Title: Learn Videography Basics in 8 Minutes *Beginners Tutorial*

But movement is also captivating, at least from my perspective. If your camera is still, consider running up to it. If you're teaching a tutorial, it's totally cool to do it a bit more laid back, but I found myself truly enjoying videos with movement. Whether it's a laugh, a jump, some dancing, or on the flip side, a still shot of the camera doing the movement in post. You know, that gentle pan I was speaking about. It's worth considering all of this when it comes to thinking about the video that you want to film. My general rule is to cut the clip, leaving the viewer wanting to see more. Don't drag a moment for longer than it needs to be. People are likely to click out of the video, but in the same breath, hold a moment if you feel the need to. For me, pacing means knowing when to add B-roll clips over you talking. It helps to have a visual break every now and then.
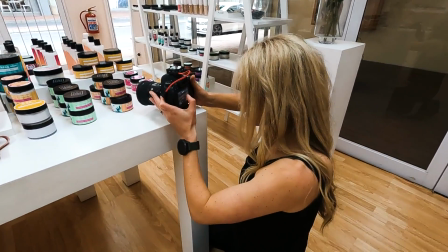311s
You can film in 50 frames per second, 60 frames per second, or even 120 frames per second if you have the ability.
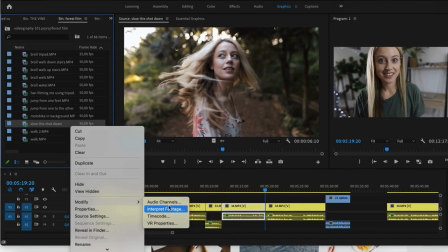319s
And then slow down your B-roll in the edit for some buttery smooth slow-mo. Or you can do a variety of jump cuts to speed up the pace as well. Handheld footage is super in my opinion for those fast-paced clips.
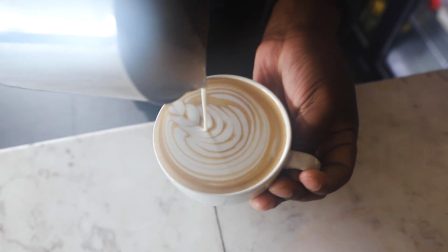333s
If I'm filming someone making a coffee, it's going to be handheld. If I'm filming a property, it's going to be on a gimbal and there will be loads of slow-mo. If I'm filming suspense, there's going to be slow-mo too. If I'm filming a product, there's going to be a combination of both handheld and slow-mo.
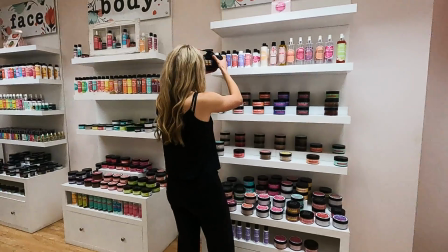Pacing is important, but I can't tell you the pace that your video needs to be.
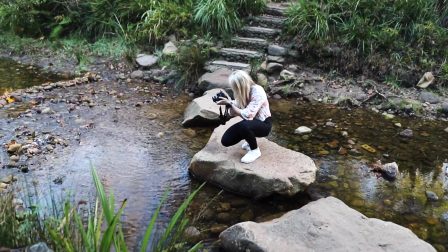366s
We sort of develop our own styles through pace, whether it's how we film the video or how we edit the video.
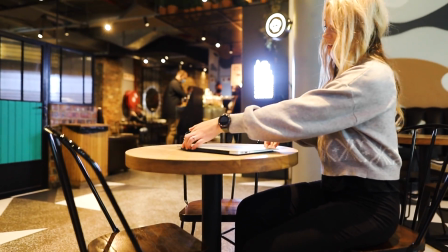372s
At least that's what I found to be one of the factors when it comes to differentiating content. But please don't fast forward your clips. For example, let's say you're running and you're hitting up that double pace.
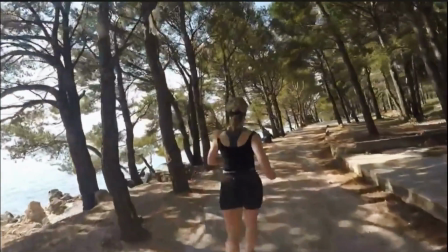383s
It looks pretty fake. I did this one loads when I started making videos and I thought it would help with pace, but it didn't. Maybe keep that in mind. Pacing should enhance your video, not dilute its impact. Finding the right song has got to be one of my favorite parts of creating a piece of content. So the songs that I pick for my videos, they are what ultimately help me identify the pace of the piece of content I'm creating. Music guides me as to where I want to speed things up by cutting through different shots, or when I want to slow things down by incorporating some slow-mo.
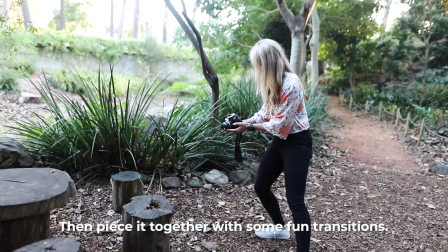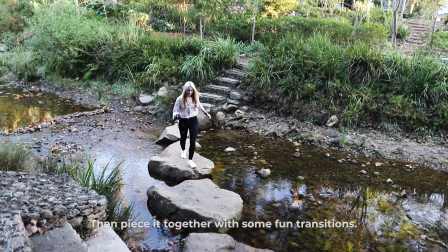427s
There are no rules for selecting music.
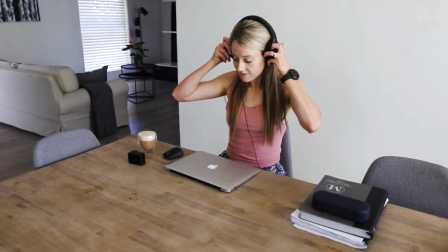430s
My encouragement is that you pick tracks that reflect your personal taste, as opposed to picking popular styles that you may be hearing.
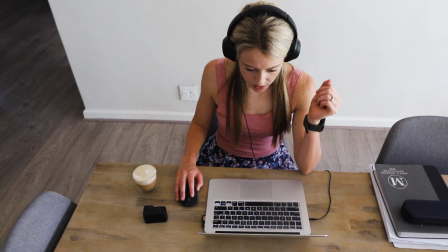438s
A song can completely change the way you feel when watching something, and it can also assist with overall pacing too.
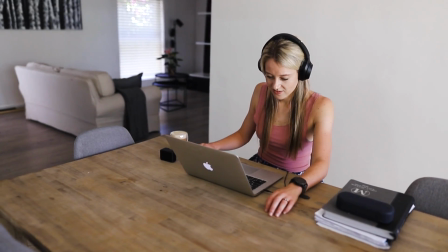445s
So have fun with this part. If you enjoyed this video, go ahead and give it a thumbs up and consider subscribing to my channel if you'd like to see more content from me in the future. If you've never used a gimbal, then I think you should watch this video next. And if you've got a GoPro but you don't know how to use it, then maybe this is the one for you. So whatever you choose, I'll see you in my next video. Take care, guys. Bye.